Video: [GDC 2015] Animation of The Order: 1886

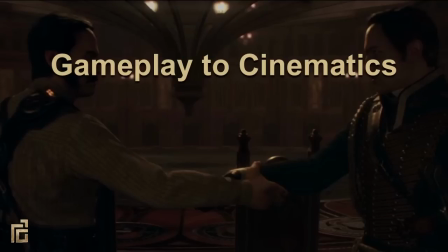Unlike going from cinematics, which is a known state, to gameplay, going from gameplay to cinematics have a lot of unknowns. So there are three different ways that we would trigger cinematics. Interacts, where the player would hit a button to start the cinematic.
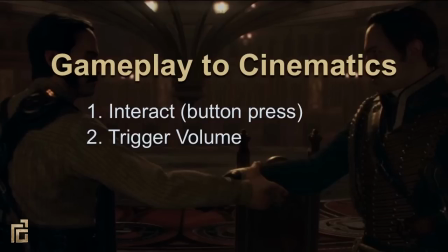Trigger Volumes, where the player would walk into a space in the game, and Time Triggers, where a condition would happen that started the cinematic.
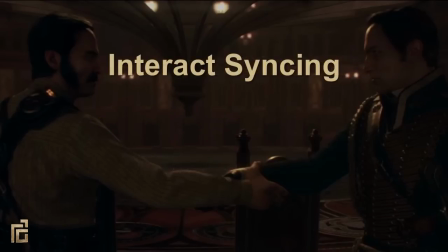So let's go over Interacts. Interacts syncing occurs when a screen prompt is activated by the player. On activation, the character is blended and then synced to an object.
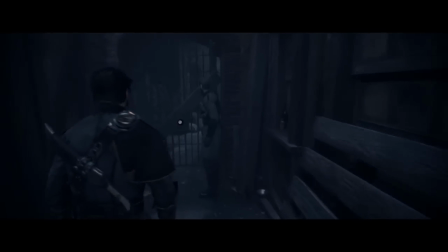Blending is the procedural animating of a character from one pose to another pose,
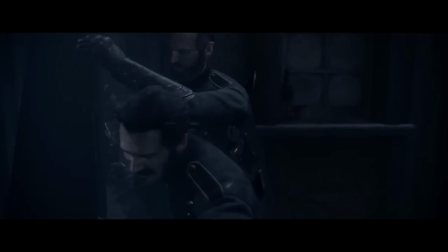where syncing is the process of translating and rotating the entire character to a specific location relative to the world. There are two major benefits of interact syncing. The first is that the player has control over when the cinematic is triggered.
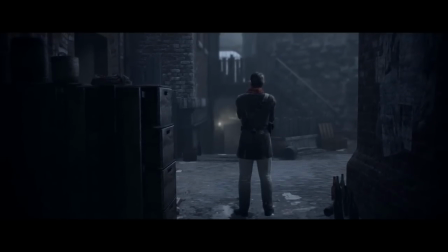And the second is that because the cinematic is triggered at a specific location, we know exactly where the player is.
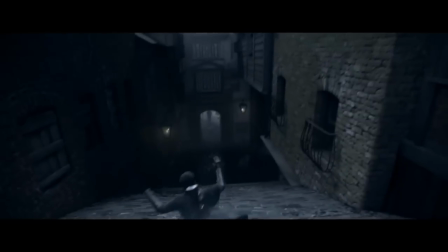Because the player is interacting with an object, we can also use this motion to motivate the first cut.
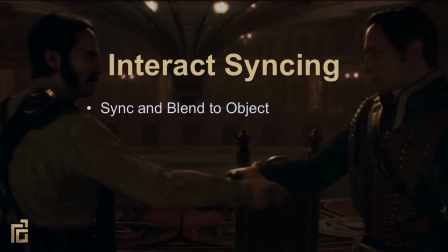Typically, we animate the character as close to the object as possible. If the player is too far from the starting location to just use syncing, we use AI to path them closer. This led our designers to adjust the activation radius without animators having to go back and adjust the animation or the sync and blend times.
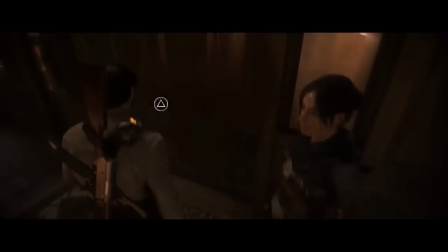So here you can see the character walk over to a position before he starts to open the door.
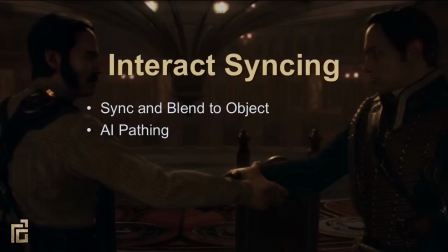We also wanted the weapons that the characters had in gameplay to carry over into cinematics, But trying to capture every different variation would have been extremely difficult. So instead, we would mocap our actors without weapons. We would then use the in-game holster animations to put their weapons away before beginning cinematics.
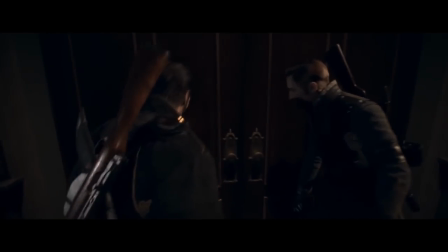And because the player is interacting with an object, it felt natural for the character to first holster the weapon to help free up their hands.
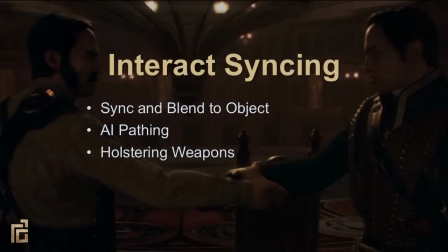Because we never know exactly where the camera is, we have to blend it. We found it was always better to blend forward into a scene or in the direction of the first cut, than to blend backwards,
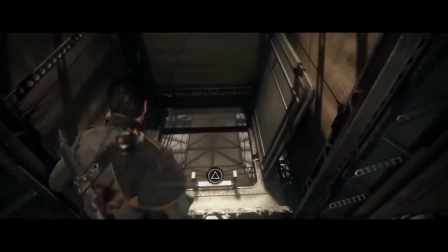so we would animate the camera closer than was valid for gameplay to make sure this happened.
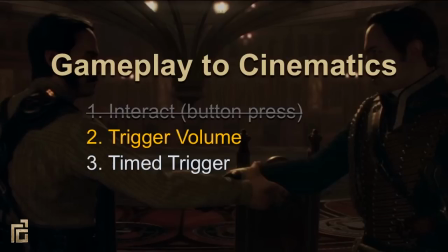Trigger volumes are when the player would walk into a space, and unlike interacts, which are at specific points, trigger volumes are more like crossing a threshold.
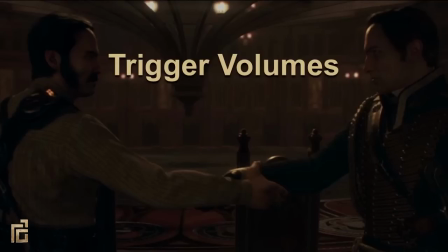So not only is there a larger variation in location, but the player is also always moving into the trigger, which means there's a variation in how fast the player is going. To mitigate some of these unknowns, we would try to funnel the player by having the trigger happen either at doorways or when entering narrow spaces.
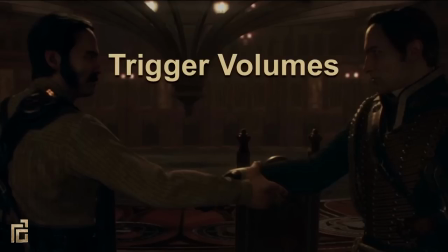And setting up these volumes at obvious thresholds had the added benefit of letting the player dictate when they were ready to progress forward. One of the easiest ways to start these cinematics was with a reverse shot once the player touched the volume.
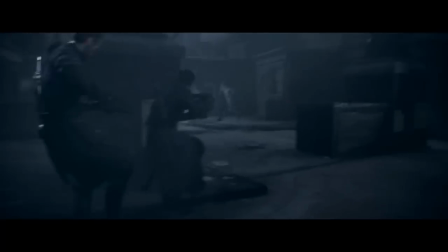Cutting immediately and having the player move into the space did seem to work, but it's also very abrupt.
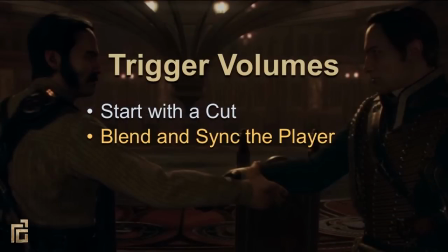When we needed a better transition, we would sync and blend the character into position. We could then cut once the action motivated it.
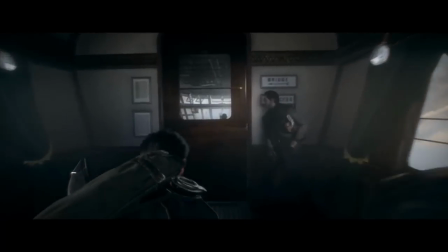The problem with this is that the character is moving, so we really needed to try to match the speed the character is going.
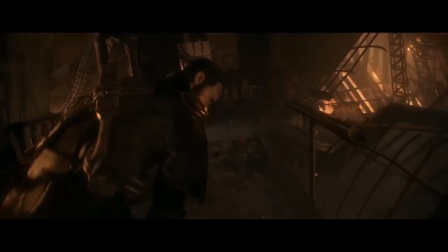It tended to work best when we would favor the player fully pressing on the stick and animate to that speed.
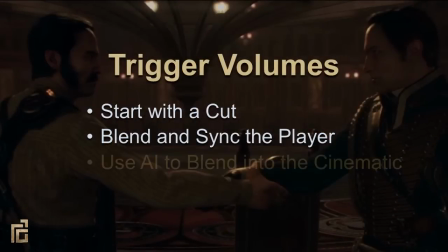The other thing we tried to do was to use the AI to start an action to help motivate the first cut.
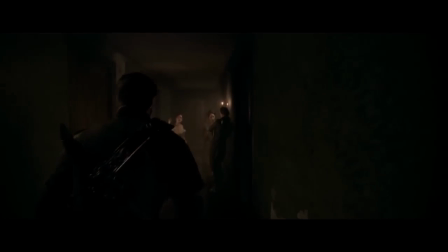Here you can see the woman on the screen left start to wave to Galahad once he crosses the threshold. this helps motivate the cut.
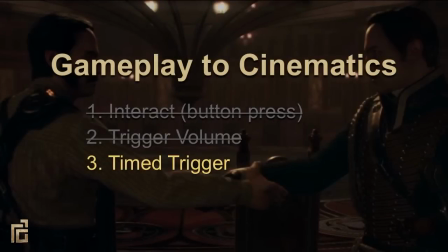So the best advice I can give about time triggers is to avoid them whenever possible. Even when they work you don't know which way the character is facing, which means a hard cut will come out of nowhere and can be extremely disorienting to the player.
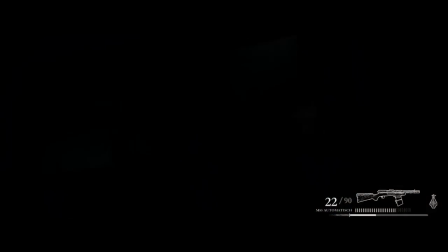So here's an example we use to that effect, but you can also see that it breaks the continuity of the scene.
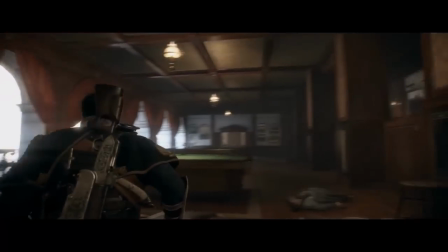The best option is to cut to something else first so you can then cheat where and and what the player was doing.
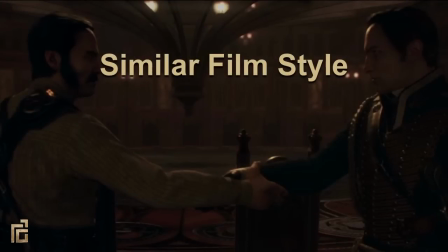Here we have a couple examples of how we try to make both the gameplay and cinematics feel similar through editing and shot selection.